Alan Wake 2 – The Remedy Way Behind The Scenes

Peggy 18 Alan Wake 2 is a horror game. In horror stories we only have victims and monsters.
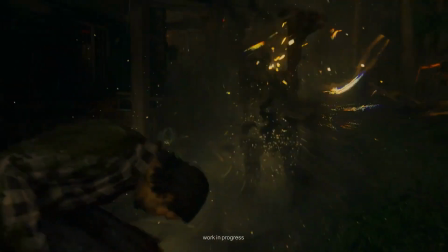[0:10]
We've come up with a new take on the dark presence, which is more dangerous and terrifying than ever.
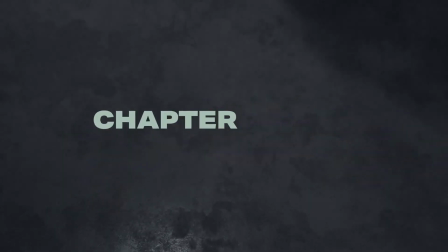Horror for me is something that connects my basic primal fears with reality. I love things like atmospheric horror, psychological horror, haunted houses.
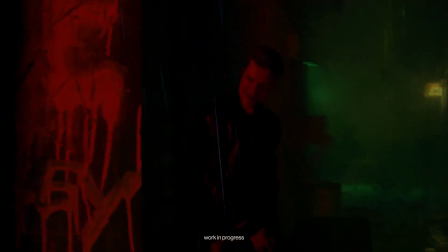[0:37]
I like it because the genre of horror has the guts to look at the things that you are too scared to look at yourself.
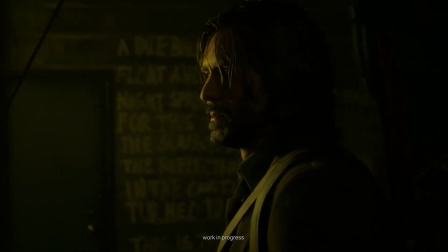[0:47]
I think a good horror can stick with you for days, sometimes even years. And I think if a good horror manages to give you that feeling, they've really captured something elusive and almost intangible and traumatized the audience in a really, really good way.
I don't want to be in the story, just write me out of the story.
I really like writing it because I don't have to be surprised by it in a way.
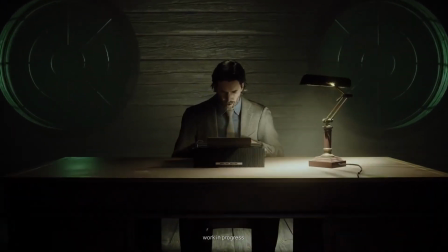[1:08]
I'm setting up surprise for other people. I can scare them. I don't have to scare myself. I'm in control.
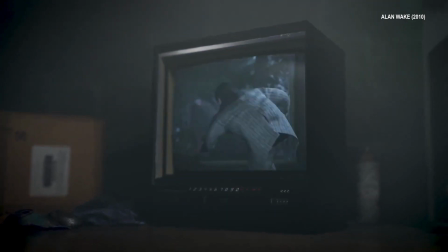[1:14]
Alan Wake 1 was very much known for its narrative. It was telling a horror story,
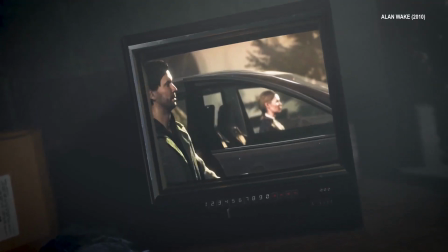[1:20]
but then there was a bit of a dissonance between the story trying to have this slightly more slow burn feel to it and the kind of fast-paced action gameplay. So we just felt that there was much more of a cohesive fit between the genre of survival horror and the kind of story we wanted to tell for the sequel.
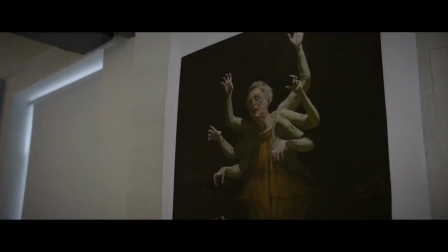[1:36]
It's not so much about the body horror. It's the everyday weird. Things that look just perfectly fine, and then a twist comes and you're like, OK, what's going on here?
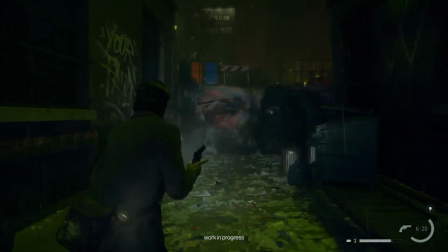[1:46]
Like, using Dark Place as an example, every single shadow, a moving piece, I'm looking at it, OK, what was there? The flashlight only illuminates a certain part of a scene, so it very easily focuses your attention in a certain composition.
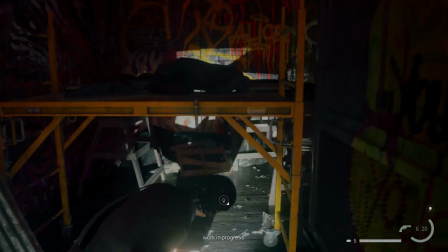[2:02]
Having the lighting and the shadows dance around the environment quickly incites your brain to play tricks on you.
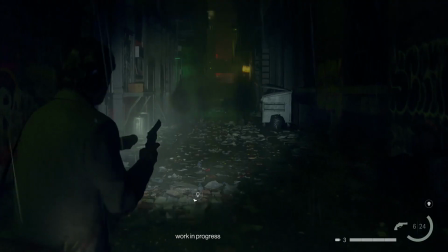[2:08]
Essentially what makes the environment scary is the atmosphere. So when you add the lighting and the music, that's when the fun begins. Horror tends to be quite a personal perspective towards the issue itself.
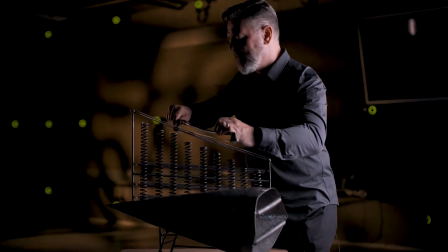[2:22]
At times I've noticed that I've felt uneven anxious. It's really interesting to bring yourself towards that edge musically.
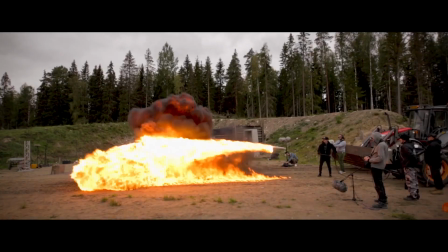[2:33]
We've done a lot of sound design experimentation. For example with the Dark Presence and Dark Presence Roar.
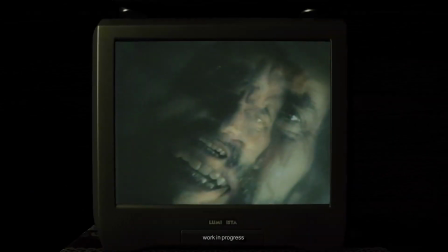[2:41]
What is that? How do we make that so evil? And we've listened to an enormous amount of different people screaming and animals trying to find the correct scream to fit the Dark Presence. I think we managed to make it feel like it's a place with a personality, with a pretty unique feel.
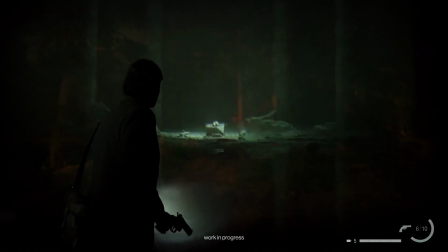[3:01]
We're trying to avoid a lot of the cliches. We try not to fall into those traps. So the sense of dread and anticipation is really there. The live-action elements are part of the horror for sure.
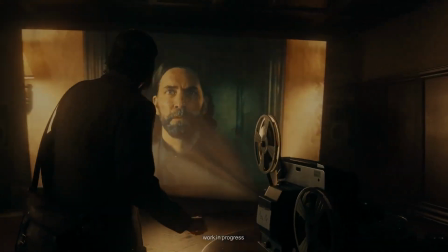[3:17]
We are using blended video on top of the game footage for these very strange, nightmarish visions.
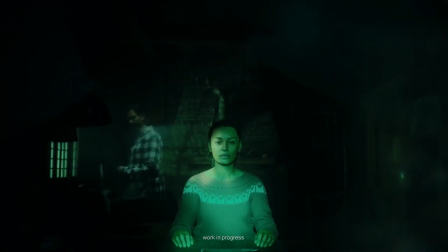[3:26]
Alan Wake as a franchise is very much supernatural, very dreamlike, so it allows us to kind of lean on that and then utilize live action in a way that doesn't feel disconnected from that kind of overall experience.
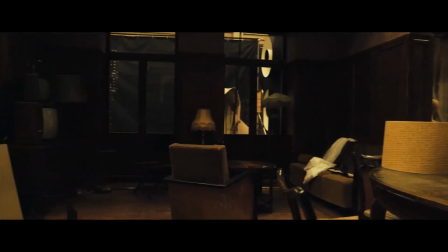[3:38]
Using live action film footage in our games comes from several different directions.
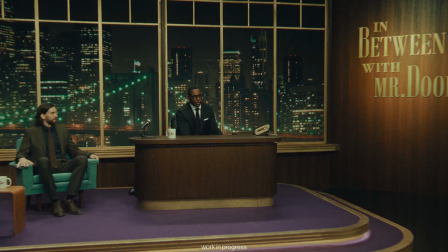[3:44]
Our games are set in a version of present day,
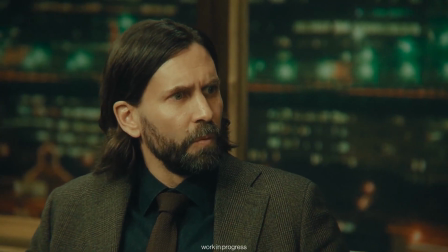[3:48]
and there I feel that building the world using the mediums that are present
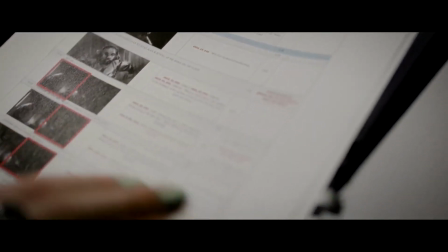[3:54]
in our lives is important and makes it more believable and is just a very logical choice.